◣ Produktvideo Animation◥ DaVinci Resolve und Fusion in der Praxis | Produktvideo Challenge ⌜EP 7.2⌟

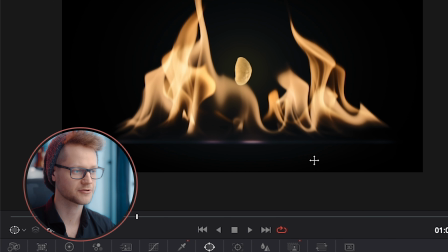[24:26]
Als erstes war es mir wichtig, dass ich die Unterkante des Feuers noch ein bisschen bläulicher hervorstechen lasse, weil das war ja das wirklich Besondere der Unterkante des Feuers, dass es so bläulich schimmert. Dazu habe ich mir als erstes ein viereckiges Window geholt und das so animiert, dass es immer an der Unterseite des Feuers ist.
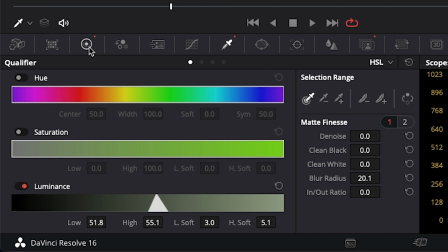[24:40]
Anschließend mit dem Qualifier eine ganz bestimmte Helligkeit ausgewählt, die ich dann hier bei den Color Wheels wesentlich bläulicher gefärbt habe mit dem Gamma.
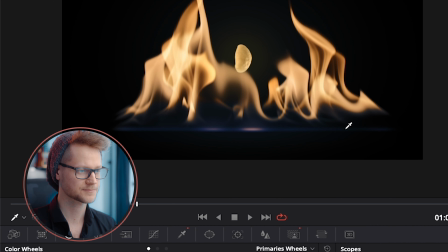[24:49]
Und jetzt kommt das Blau richtig zum Vorschein. Vorher, so ist es nachher. Damit habe ich einen deutlich größeren Farbkontrast hinzugefügt.
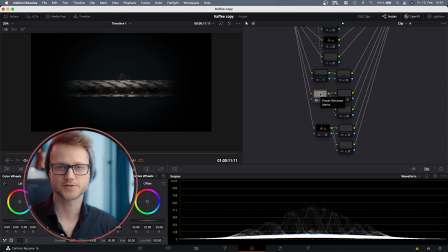[24:56]
Als nächstes habe ich mich dann an das Malwerk gesetzt. Prinzipiell war ich damit eigentlich schon sehr zufrieden, aber ich wollte dem Ganzen noch so einen Silber-Blau-Schimmer geben, damit es noch ein bisschen metallischer wirkt und um wieder ein bisschen mehr Kontrast zu erzeugen.
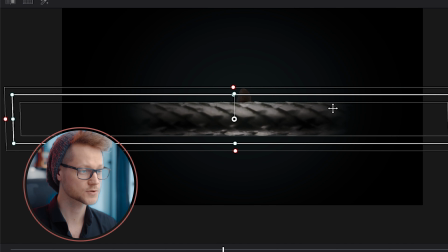[25:09]
Das habe ich mir wieder als erstes so ein Window geholt und es so animiert, dass es genau über diesem Walzen liegt.
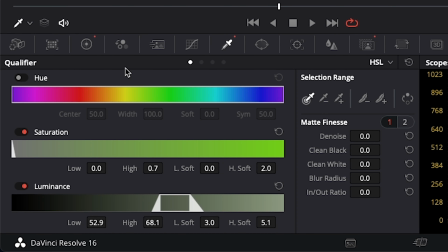[25:14]
Mit der Pipette dann einen ganz bestimmten Luminanz, also Helligkeitswert ausgewählt und in den Gamma auch wieder so einen leichten Blauton reingeregelt.
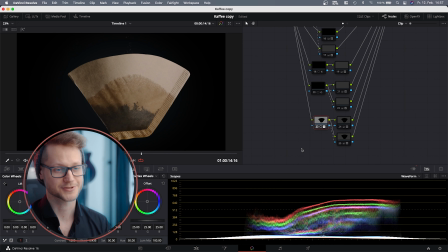[25:20]
So, zum Schluss fehlt eigentlich nur noch der Filter. Und ich glaube, inzwischen kennst du den Dreh.
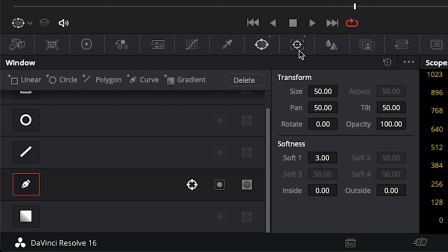[25:24]
Als erstes habe ich eine Maske auf diesem Filter erzeugt und das Ganze dann getrackt, damit es immer auf diesem Filter drauf bleibt.
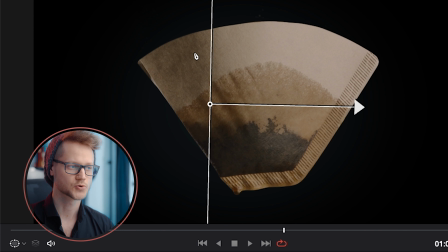[25:30]
Als nächstes habe ich dann mit so einem Verlaufswindow dafür gesorgt, dass die linke dunklere Seite noch ein bisschen dunkler wird und auch ein bisschen entsättigter. Und quasi exakt das Gegenteil auf der gegenüberliegenden Seite gemacht. Also auch wieder mit einem Verlaufswindow die rechte Seite etwas heller gemacht.
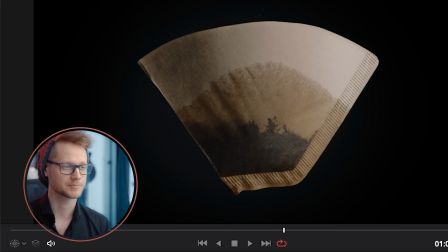[25:45]
So bekommen wir auf dem Filter etwas mehr Kontrast und etwas mehr Dynamik hin. So sah es vorher aus, nachher, vorher, nachher.
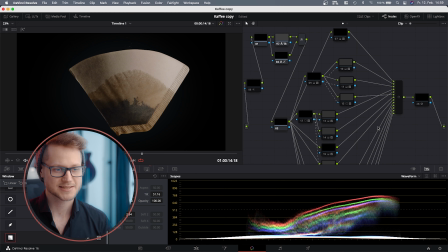[25:51]
Und wie ihr seht, habe ich pro Element maximal 4 Nodes eigentlich benutzt. Es wirkt nur so viel, weil es so viele Elemente auf einmal in einer Einstellung sind. Aber eigentlich ist es immer wieder dasselbe und relativ simpel. Was ich dann ganz zum Schluss noch eingesetzt habe, ist wieder so ein Filmrauschen.
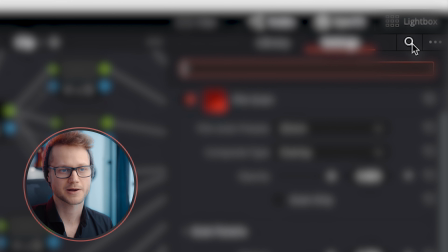[26:06]
Das kann man einfügen, indem man hier auf Open Effects geht, hier die Lupe einmal anklickt und nach Film Grain sucht und das einsetzt. Und ja, das ist dann soweit der Breakdown gewesen. Vom Schnitt am Anfang mit der Zeitanpassung über die Animation hinweg bis zum Color Grading jetzt zum Schluss. Und so sieht dann jetzt das Endergebnis aus.
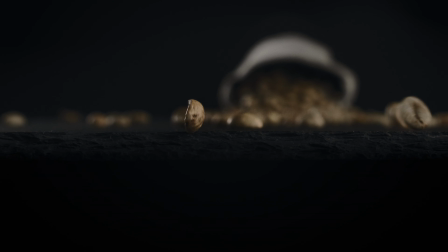[26:22] Touch me, call me, love me, know me.
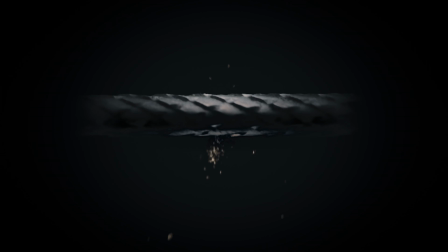[26:31] I like how you do it. You're helping me through it. Baby, your love is so good.
Wenn ihr noch mehr solche Breakdown-Videos sehen wollt, dann schreibt mir das unten gerne in die Kommentare und am besten auch, was ich daran noch verbessern kann. Und wenn dir dieses Video gefallen hat, dann lass auf jeden Fall ein Like da. Verdammt, ich habe keinen Spruch vorbereitet. So strecket eure Daumen empor und liked meine Videos wie nie zuvor. Es geht einfach nur noch bergabwärts damit. Und wenn ich mir sogar ein Abo von dir verdient habe, dann drück unten den roten Knopf und aktiviere die Glocke. Ansonsten sehen wir uns das nächste Mal wieder und bis dahin tschüss, bye bye und ciao.